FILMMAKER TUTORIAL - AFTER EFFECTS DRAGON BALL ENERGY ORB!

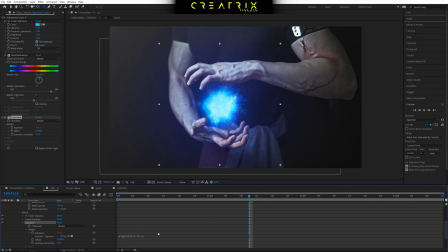14:42 and the layer flicker as this is a light based element and it moves very violently as it emits energy the light that it emits if it was realistic it should flicker as well as it fluctuates through the energy bursts etc
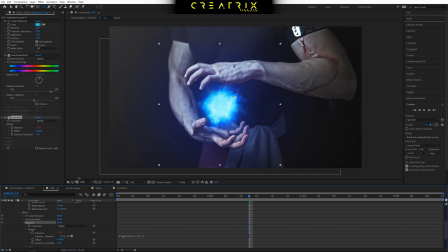14:58 so with this exposure effect and by putting the wiggle expression in now we can fine tune the way the flickering occurs as well we can have it be very like up and down or we can have it be very subtle and that way with those tools you can start really refining the look of the effect
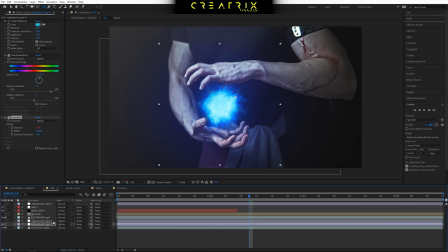15:17 now last thing to do is to change its blending mode this is how it would look if it was normal not really blending
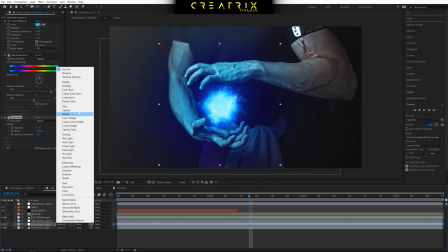15:26 in as you can tell you can either use screen or lighten in this case i really liked
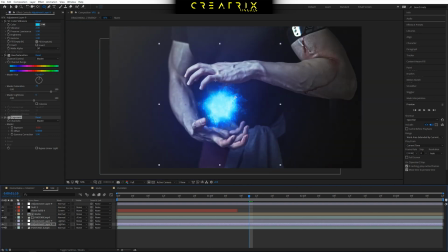15:31 how lightened uh blending mode uh looks so i used that one then i had another layer to kind of second that and that was it basically playing around refining those values that i talked to you guys about and then taking it from there now the last thing to do when it comes to this effect is create a very cool
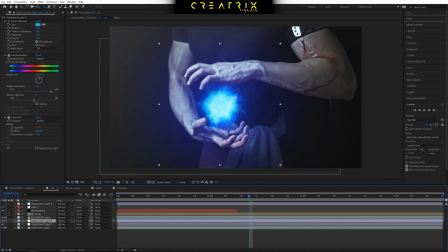15:50 kind of like distortion effect that affects everything as that energy emits power basically so the way to do this is to create another adjustment layer you guessed it and then create another mask of where
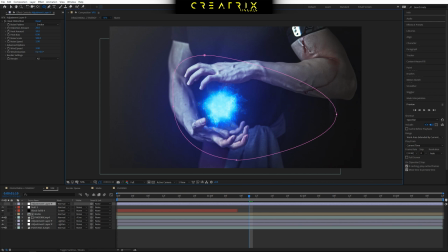16:07 we want that distortion to occur which is basically where the orb is the hands and a bead outside that and then press f and play with the feather values in this case it's quite small because we're playing with distortion to make the effect bleed out now in
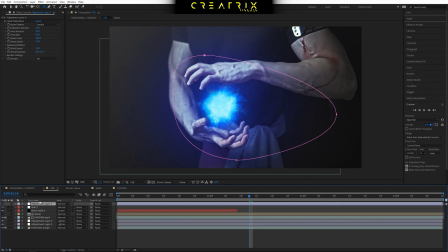16:22 this case i used video copilot's heat distortion which is an epic heat distortion plugin unfortunately it's not free and you can't kind of get a similar effect using after effects trap code not trap code uh turbulent displacement effect
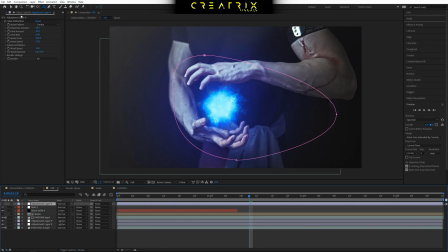16:41 but it's not gonna look as good i really highly suggest you guys take a look at his distortion plugin because it's going to give you the best heat distortion element so in so in this case i really wanted the heat distortion to be kind of very high density and not very small so in this case these are the settings again
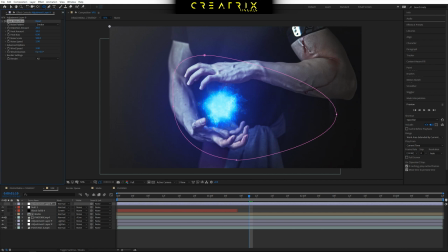17:00 guys depending on your clip how close you are to the action the resolution all of these values will have to change and be adapted but in this scenario i want to talk to you guys a bit about what i did i put it on smoke i changed the distortion amount to be quite high at 20 but then on the noise
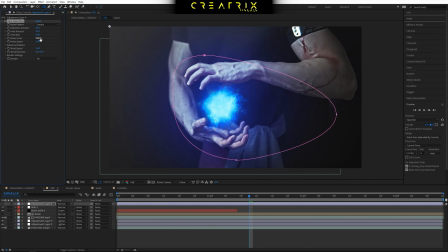17:18 scale i cranked it up all the way to 500 because that is the value that controls how kind of the distortion kind of distorts and how big the distortion is because if you put it down to to a lower value let's open up the distortion actually
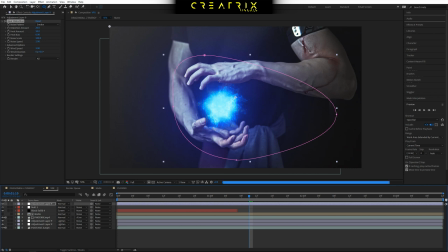17:36 so we can see what's happening and let after effects load
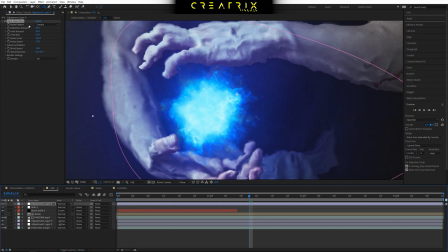17:40 see what happens because i have the distortion amount quite high if i put the value of the noise scale lower it kind of makes it very like blocky and very like small scaled in terms of the map that
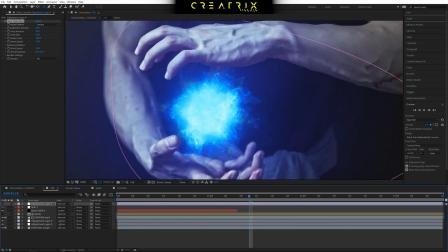17:54 the distortion follows to create that effect but if you crank that value up then it makes it let's go 500 open it up again then it makes it blend in quite cool because the distortion still is occur in a high density but is not as aggressive to our clips and
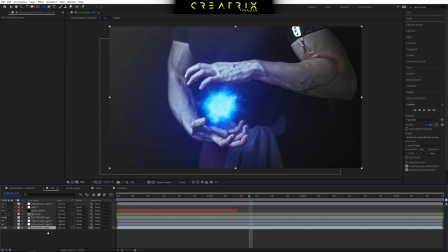18:13 that would be it guys with all of those things combined now you have an amazing dracoball z inspired energy orb effect okay guys so that's a wrap i hope you enjoyed the tutorial and you learned something make sure to check the links in the description and i'll see you guys on sunday with another film making react episode until then stay awesome stay Stay safe and stay creative!